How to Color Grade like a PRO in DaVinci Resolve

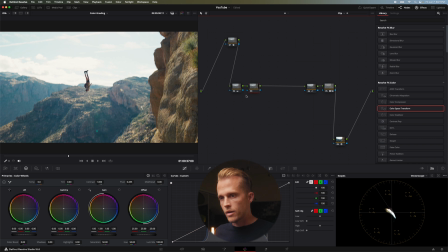Now that we have kind of the exposure set exactly what we want it, we have some spread on the contrast I'm actually gonna try and white balance this a bit I do
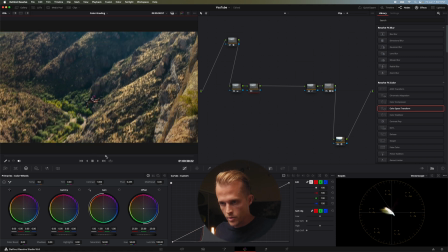believe that this was actually shot pretty good but we're just gonna go through and check there's a few ways you can
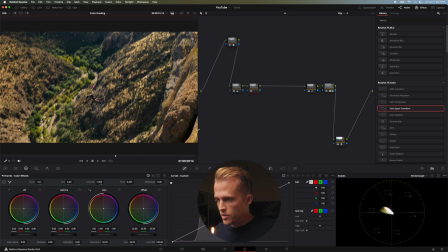kind of make sure that everything is white balanced correctly I'm gonna look in the shadows here and if you look down in the vector scope you can actually turn on
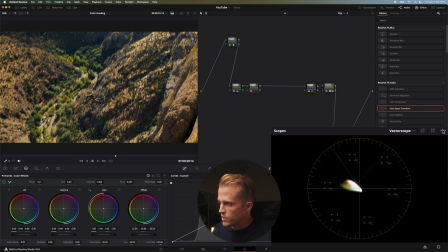your skin tone indicator and then you also want to turn on your display qualifier focus this is gonna allow you when you select qualifier to hover over different areas of your frame and that's gonna show basically the respective color down in your scopes or your vector scope so here we're in the shadows and you see it's almost right there in the crosshairs which is where we want to see our darks and our highlights if it's
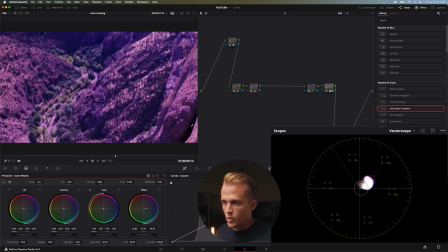completely neutral goes over the blue here you'll see when we're over in that darker area it's over to the right that's
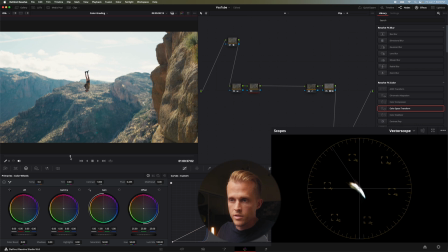not what we want so this actually looks pretty good to me next thing we can actually do is we can hover over any kind of skin tone if there is some frame
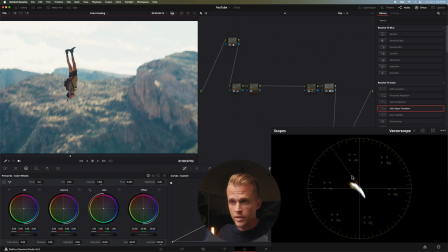and you can see that those actually do follow that skin tone indicator down here real nicely so I'm gonna leave this frame and not
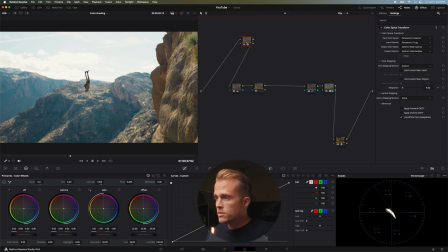white balance it at all what I am gonna do though is I'm gonna add kind of a promise look now promise filters bloom highlight typically put them on the outside of your lens this is kind of an after-the-fact pro mist filter so in DaVinci there's an awesome effect called
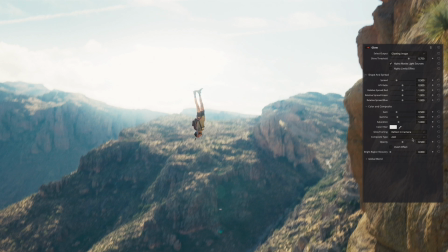glow I'm gonna add that right here off the bat it's a little bit intense you have different ways of compositing it a lot of people like using soft light I find
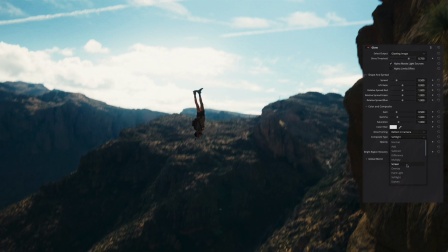that it can add way too much darkness into the darks so I'll actually use screen here you can see what that's doing to the
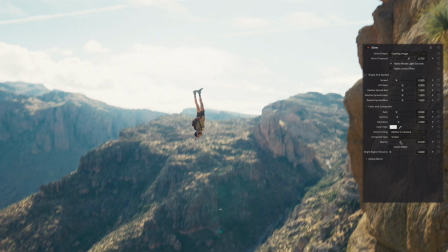highlights I'm actually gonna turn down the opacity and you can play with this you can change the spread but I kind of like actually where it is right off the bat turn it actually up a little bit yeah I like that bring the opacity down a tad nice
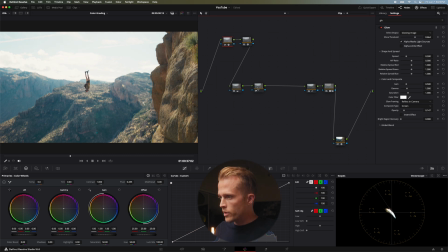now we're cooking so you can see what that's done and that node we were gonna white balance on I'm actually gonna start pushing in a little bit of a grade so we have everything kind of neutral we have everything spread out exactly what you want it I'm gonna start pushing in to kind of complement what is already in scene so if you look in the background here you'll see that there is kind of a bluish haze and the highlights it does appear like there is a
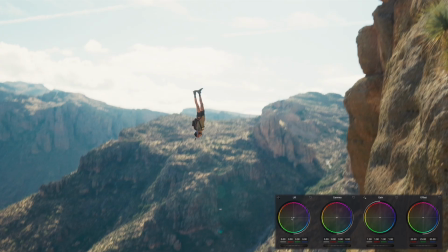bit of an orange this was shot I think late afternoon if I remember right so we're gonna lean into that I'm gonna push a bit of blue more blue into the darks and I'm gonna put some warmth into the highlights maybe a little bit of gamma to the highlights blues down there or
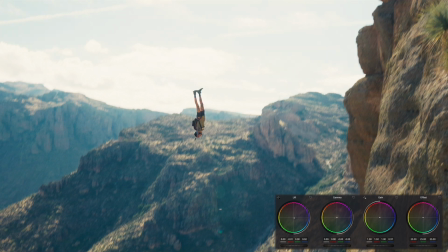warmth into the highlights and some more blue into the darks see go further I get and some gamma. There we go. That's the stuff. We are almost there.
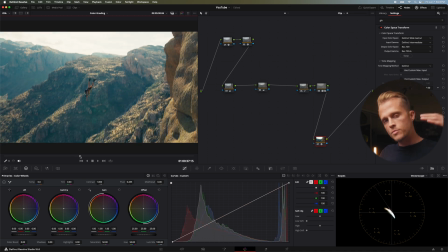Last thing I'm gonna do, I want to make sure that I have my brightest brights and my darkest darks with no color tinge. If I find it gives your image much more contrast, much more pop, it just looks great. I had this after the color space transform when it's become, your image has become Rec.
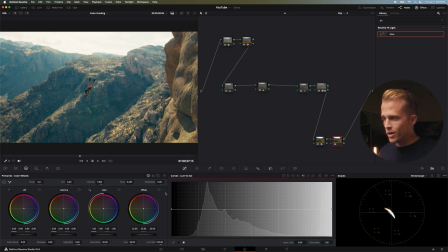709. We're just going to go back to our curve here. We're gonna go to our luma versus saturation. We're gonna pull down those blacks.
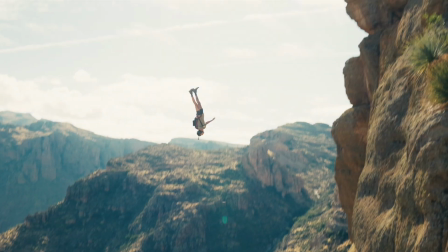We're gonna pull down the whites and you should be able to see a little bit the sky is going from that kind of orange to more of a white and
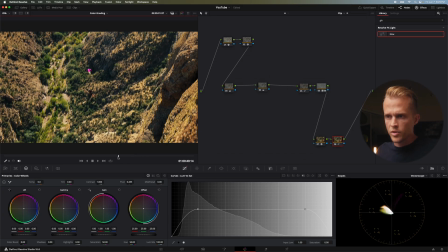then same with the blacks down here that's pretty much it that's our frame cool
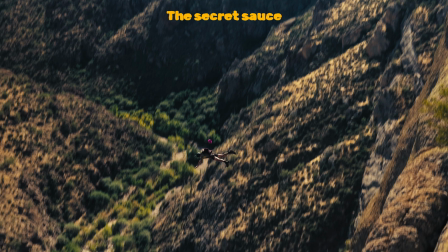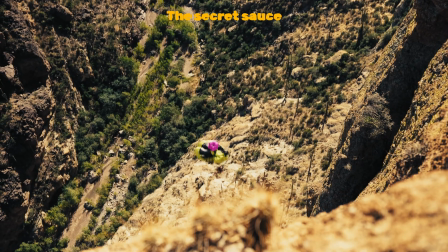next clip
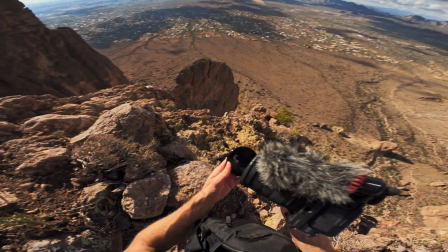quick pause from the video guys check this out you guys care about your gear as much as I do you put your camera gear through just as terrible situations that I find myself in I hope you don't
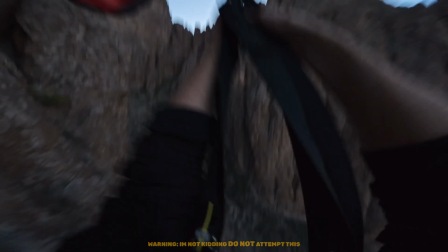you need to protect your glass dust fingerprint scratches you name it that's why I designed and printed these ND filter covers they're incredibly durable they're soft to the touch they pop on with ease allows you to easily take your ND caps off while keeping them protected and then you can screw them right back on just as easily as well as my rear lens caps these are awesome they pop You can get them on and off one-handed, no twisting.
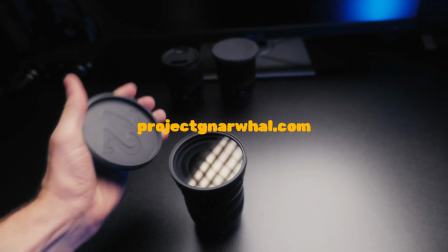Bam, boom, done. If you guys care about your camera gear just as much as I do, go to projectnarwell.com and get yo'd today.
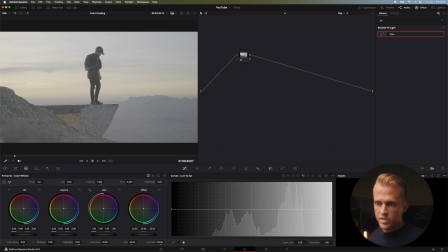Back to the video. This is towards sunset. A little bit of a different composition. The lighting's quite a bit different too. So we're going to do the same thing. We're going to convert our footage from log to rec 709. What am I looking for? Color space transform.
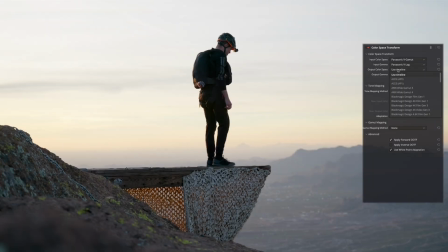Panasonic V gamut and the Panasonic V log. And we're going to do DaVinci wide gamut and DaVinci intermediate.
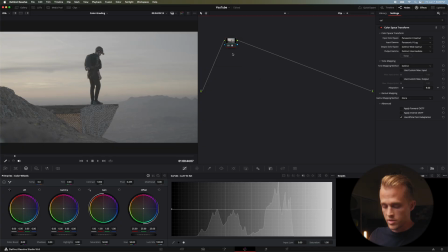I'm going to copy those settings, paste those here,
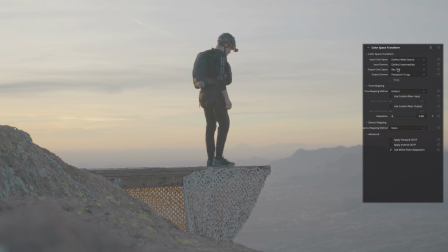swap those, and then we're going to REC 709 it, and we're gonna REC 709A it.
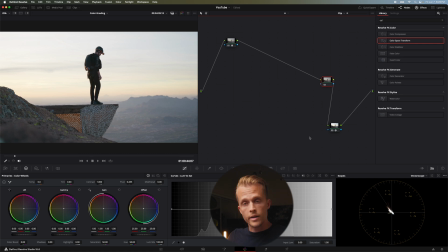Perfect. Gonna add that Kodak 2383, Mr. Christopher Nolan.
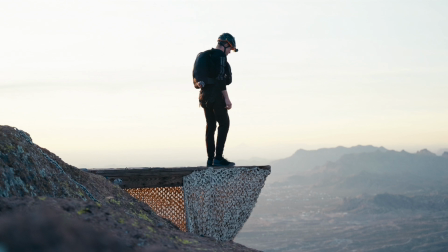And let's actually do the D65. I find the D60 is a little bit, so D65 usually looks a little on the cooler side, but here, might be a little bit cooler.
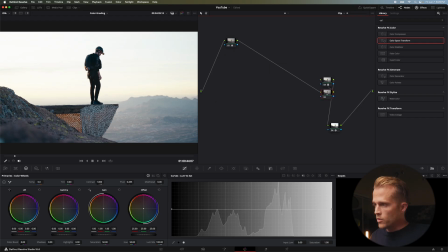Let's just go with it anyways, why not. Gonna add a film curve in here as well to kinda compliment that.
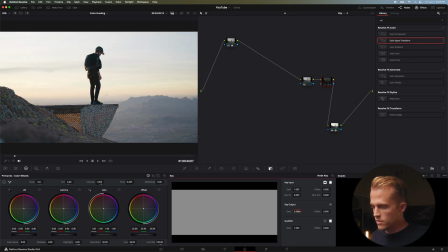You know, this is a little hot, I wanna bring that down. Let's do .6 on this one.
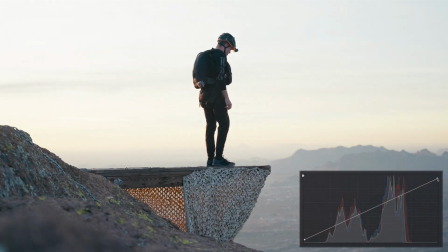We'll make it a little higher than the last. I'm gonna pull up those blacks just a tad, pull down the highlights, and then bring the darkness down a bit too, on the low end.
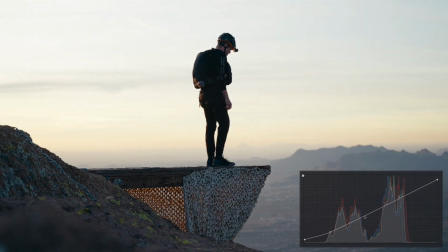I kinda want this to look more like a silhouette here.
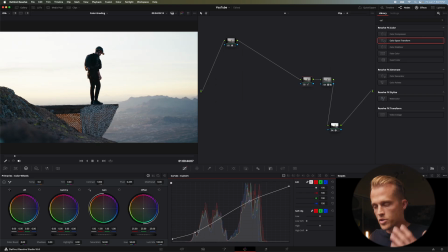I don't really wanna have too much information on the shadow side of the subject, myself. Let's go ahead and hop over to the primaries. Let's bring down the dark some more. Might be a little much.
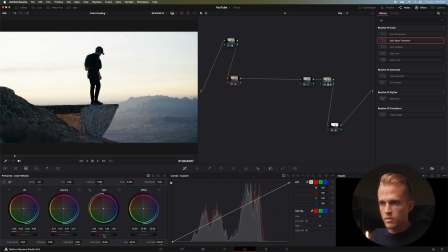Let's try that. And then let's bring up the mids a bit. I'm gonna bring the highlights down just a tad too,
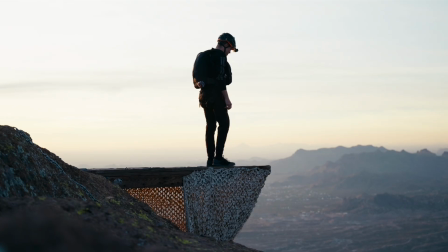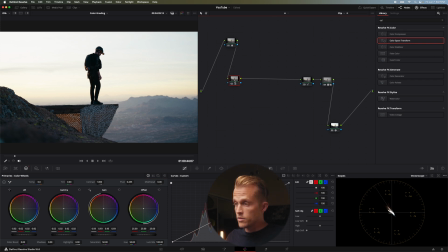awesome. Now let's go ahead and do a white balance here.
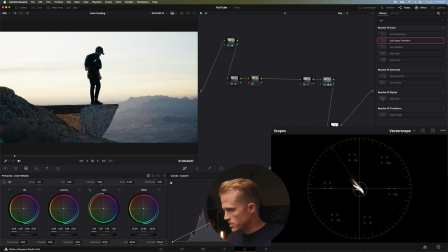Now this might actually be okay as well, if we check the black here, down a little bit to the bottom right, it's a little towards the blue.
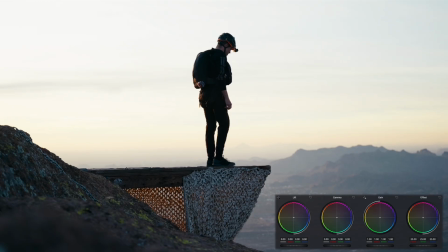So I'm actually gonna go over to my offset, I'm gonna push a little bit of warmth in there to see if we can move that up to the top left, now let's check that a bit.
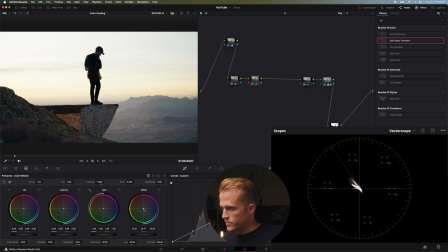So that looks a little more neutral, let's push the offset a little bit more, I think it looks like we're a little more neutral here so that's before after we could have gotten some of that blue from the lookup table there from that Kodak 2383 D65 awesome next I'm gonna go ahead and
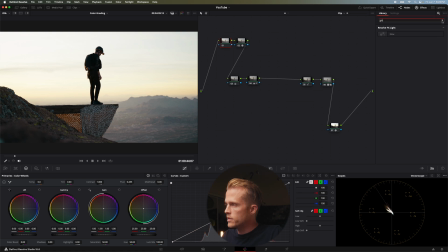add that blooming of the highlights using the glow love it
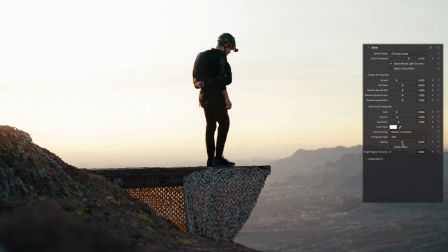bring that down just a little bit kind of like where it is right now yeah
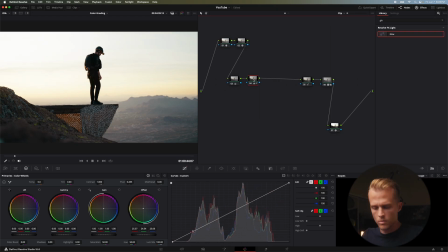let's leave that we're going fast at it I like it all right next thing I'm gonna do I'm actually gonna add a window I'm at a gradient window here I want to have the focus of the frame to be a little bit more on the
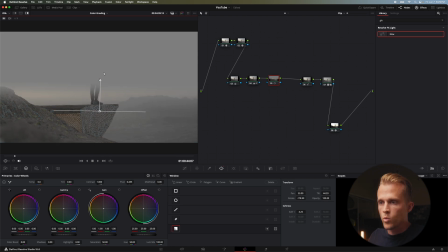subject here so hit shift H and see what your windows are focusing on basically what is gray is
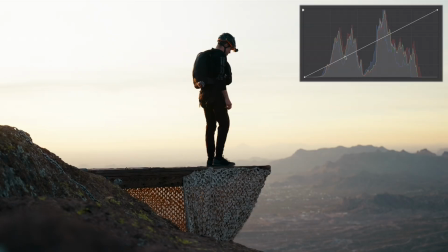not going to be focused on so hit shift H and then I'm going to bring this down with this curve just to have a little more focus there
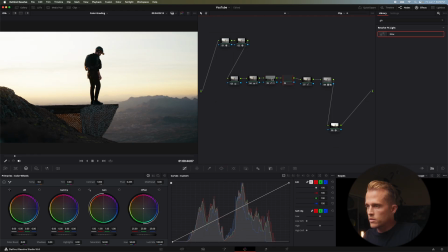maybe a little less cool let's go ahead and push a little bit of a grade in here Stored sunset. We do have a lot of warm sunlight because it is golden hour and then a lot of blues in the shadows So we're just gonna follow along with that kind of orange and teal sort of look so push some blues into our shadows We're gonna push some warmth into our highlights
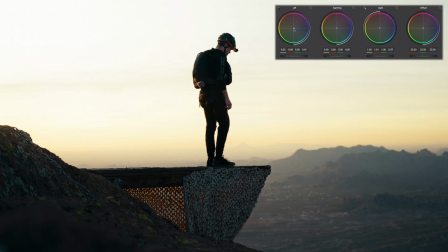Maybe more blue
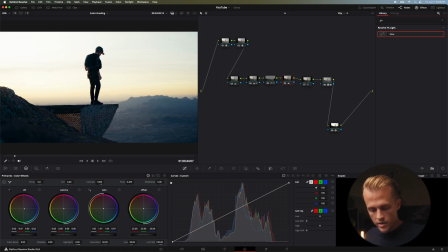Add some contrast and some pot last but not least We're gonna go and desaturate the highlights and the darks up over to our luma versus saturation We're going to hit shift and click so that we don't move it too much.
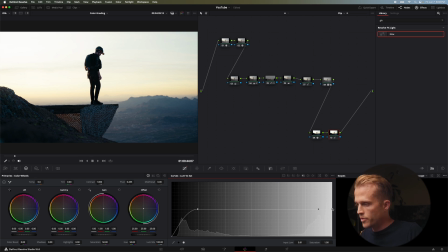And actually, I don't want to pull too much out of the top here. I kind of like a little bit of that warmth. So you can see it is just pulling it a little more towards the white.
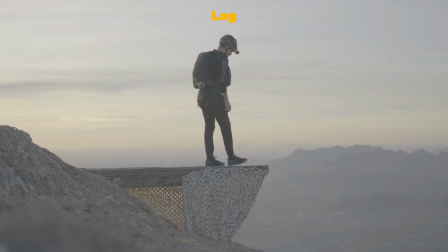I like that. It looks good. Good stuff.
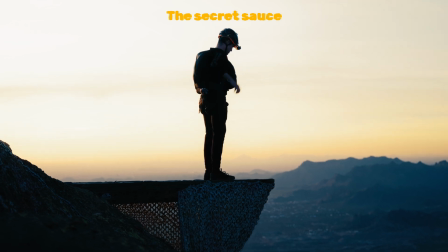I like it. All right, next clip. This last clip, got my boys here.
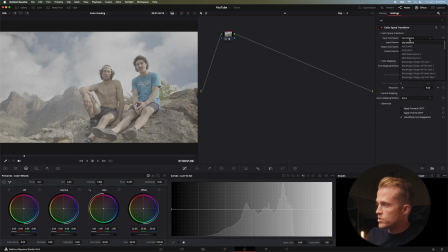We're going to start off just like we have been. We're going to go to a color space transform. Oh, I like it. Shot in that Panasonic V-Log on the Lumix S5-2X.
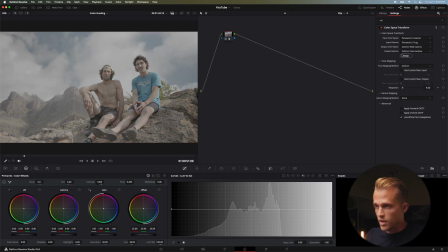I convert that to DaVinci Wide Gamut. Awesome. Copy that, add a new node.
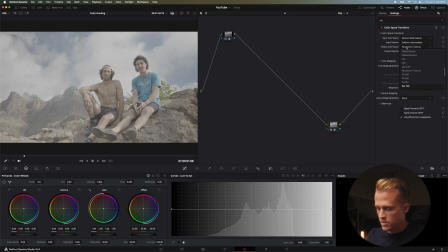Swap that bad boy around. Rec 709, and we're gonna do Rec 709A.
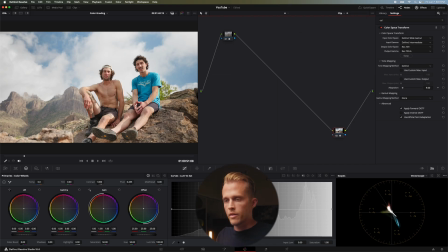Perfect. And it already looks pretty good right off the bat. It's such a cool day, because we had clouds up in the mountains just coming through, just making it like a really ethereal and super dope. Gonna add our lookup table here, Kodak 2383, DaVinci Wide Gamut.
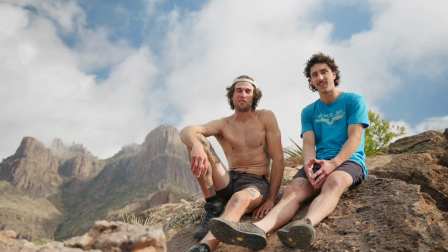Let's do the D60 on this one. Ooh, I like that. Yeah, that's good.
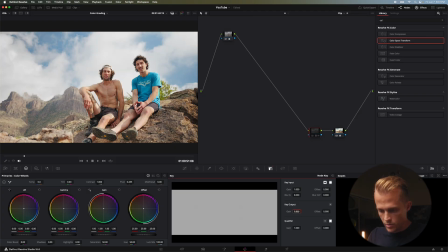You know what? On this, I might have a little bit higher than normal. It's 2.7. Yeah, I like that.